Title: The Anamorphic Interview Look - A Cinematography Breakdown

All right, hello everybody. Welcome back for another breakdown. This week we are looking at, well, it's a docu-follow commercial, I guess,
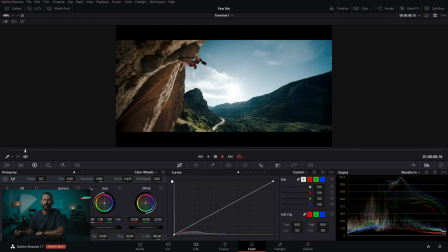0:09 but it's cars and we're playing, and this is the Ford Bronco, and it's definitely not strictly a car commercial because there's only a little bit of car footage in it,
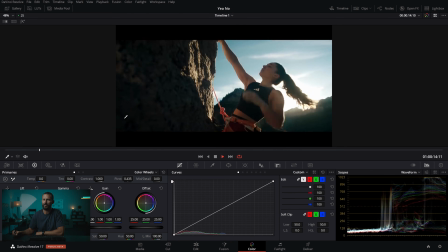0:18 and it sort of almost doesn't match the rest of the stuff.
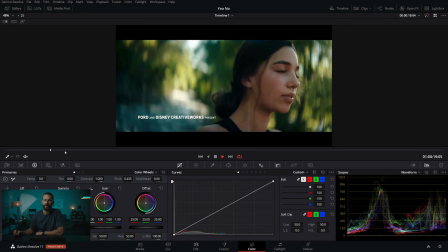0:21 But it's like this docu-follow of this lady climbing, and she's having lots of fun, and presented by Disney, supposedly.
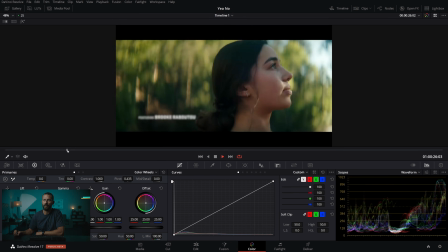0:28 So this is the ad. It goes on forever, right? One of those little things. I don't know where you're going to play this, maybe on the website or something.
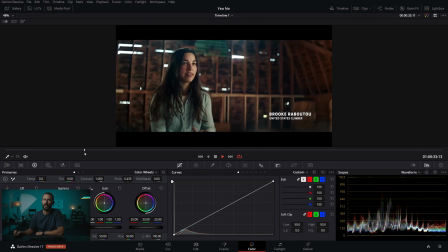0:34 But this is the stuff that we're going to be talking about, which is the anamorphic framing for the interviews and the lighting there.
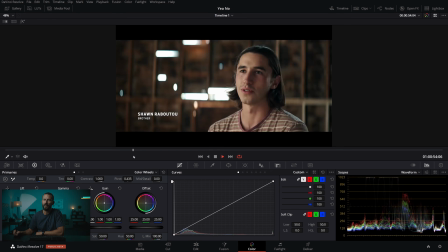0:41 And then we'll talk a little bit about, I think there's another one in here somewhere, this setup, and then a little bit of the workout stuff inside.
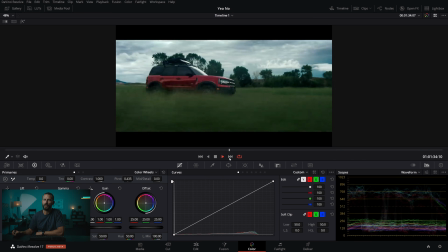0:47 All the outdoor stuff is pretty cruisy, nothing crazy here. Overcast conditions.
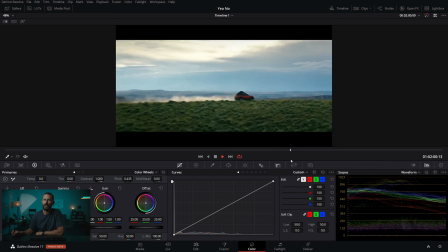0:52 Yeah. We're camping. Life is good. Ford Bronco. Yes, please. And let's do Rocky in Russia.
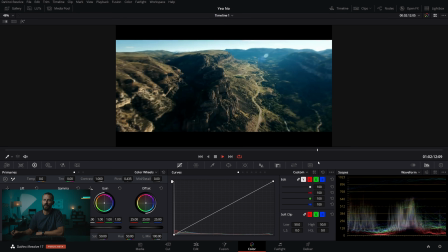1:00 What is that? Rocky 4. Yes, training. This lady's going to start chasing chickens here pretty soon. What is she doing? Ooh. Okay, we got some strength.
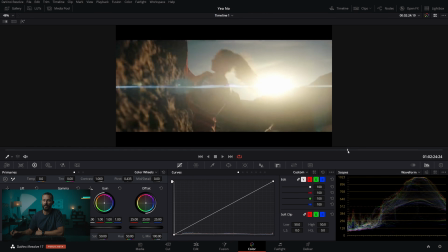1:10 And you get the idea, right? It's man, they really lean into the flares here in this thing too, which is what you do when you go anamorphic.
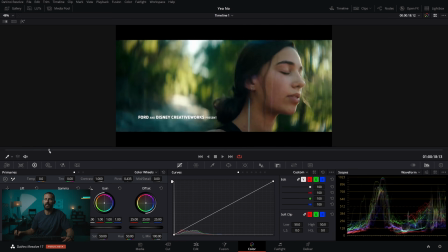1:17 So that's the ad. Now, let's start by looking at the interview because we haven't really done one of these setups before, and these are nicely done, right?
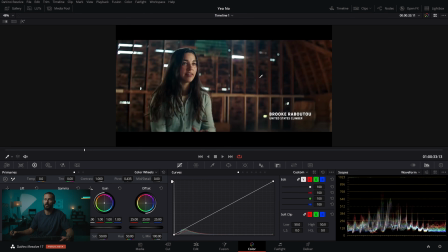1:25 This is beautifully lit. Brooke looks great here. It's nice, right?
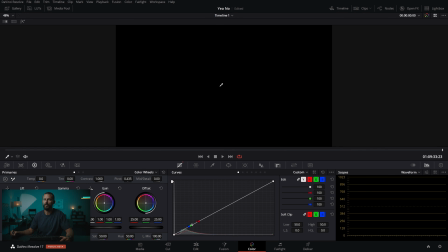1:29 Oops, I just hit resolve live. What happened? There we go, we're back.
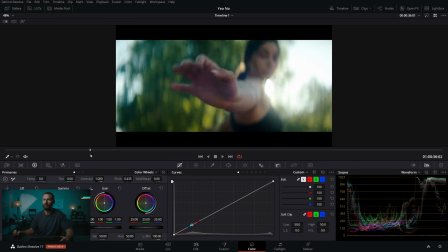1:36 Where is it?
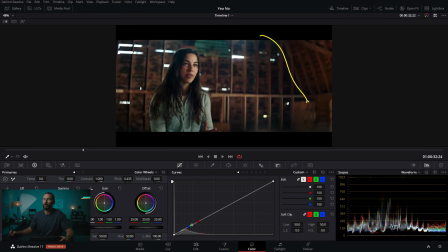1:37 Okay, so here, we're in this barn thing where we're eventually going to be working out, but even here, we're trying to create that depth, right? This is like your framing. You're just gonna set the interview. Where should we put it? What you don't wanna do is plonk Brooke here right up against this flat wall in the back and just shoot straight into it, right?
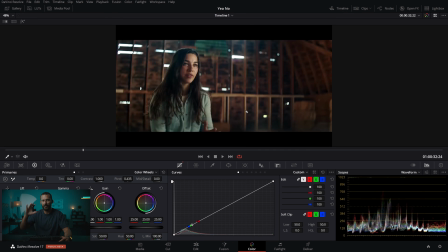1:55 That's no good because everything becomes really flat. Even in a world where you're shooting anamorphic and you're pretty close to wide open here, this is like 2/8 anamorphic style. It's kind of blobby back there, but you still see the lines depending on how close the wall is to someone.
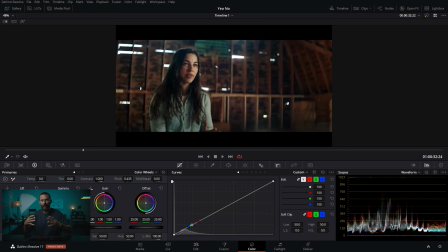2:10 Ideally, when you set up these interviews, you want to do it as far away as the space will allow you to create a sense of depth, because you don't want to park somebody just up against the wall, or else that limits what the scene is going to look like and how much depth there's going to be and how many angles you can fit inside the space behind the person is all determined by how far away the person is.
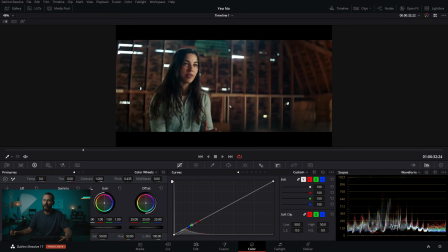2:30 So the closer they are, the worse it gets. So if you have space, do yourselves a favor and use it. So pull the person away from the wall. Now, this is a perfect example of upstage lighting, right?
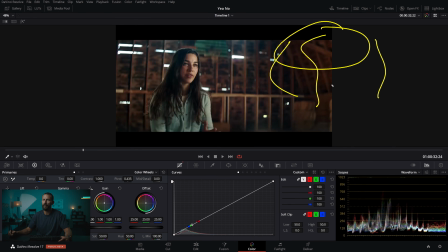2:41 This could be, this could be Thor over here with his hair like this, and this could be a Marvel movie. This is the kind of framing and lighting that you would expect from that. So you'll notice, first things first, if we split this lady straight down the middle this way, not this way, this way, you're going to see that we are on the shadow side of the line,
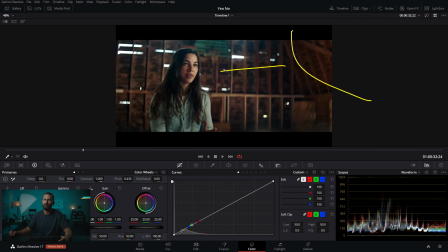3:00 which is what this gets us. And then our big key over here is going to be pushing this way and just give me that little bit of edge there. Give me two big, nice highlights, and then give me some neg over here to suck up all of the light that would be returning from this key, depending on where you are.
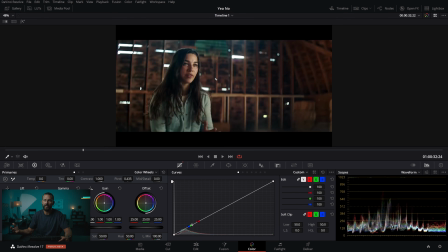3:17 Now, sometimes you'll need a lot of neg, sometimes you won't need any neg. Depends, again, on a bunch of factors in the space. If you're in a tiny little area and there's a wall over here, you're definitely gonna wanna take that down because your key is going to shine against her and also miss, shine against the wall,
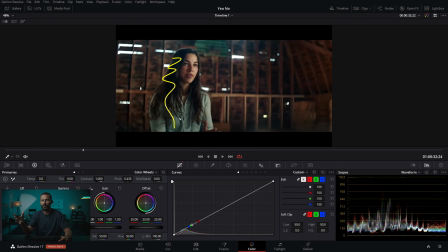3:32 and come back and fill all this in. And especially in an interview situation like this, where you are so able to control the environment, right? The shot is so small, you're only seeing, from sort of stomach up here, that you wanna be able, you have full control.
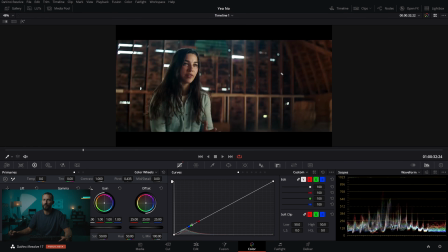3:47 You have the time to set it up, you might as well use it and make this thing look as good as you can. So just be aware of your surroundings when you are deciding, okay, well, do we need neg, do we not? What are we gonna do for the key? Where are we gonna position the person inside of here? If you are not going to use neg, just sometimes you don't even use neg for the contrast that it brings to the image.
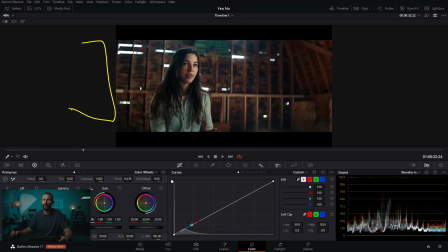4:06 Sometimes it's just to get rid of a colored bounce.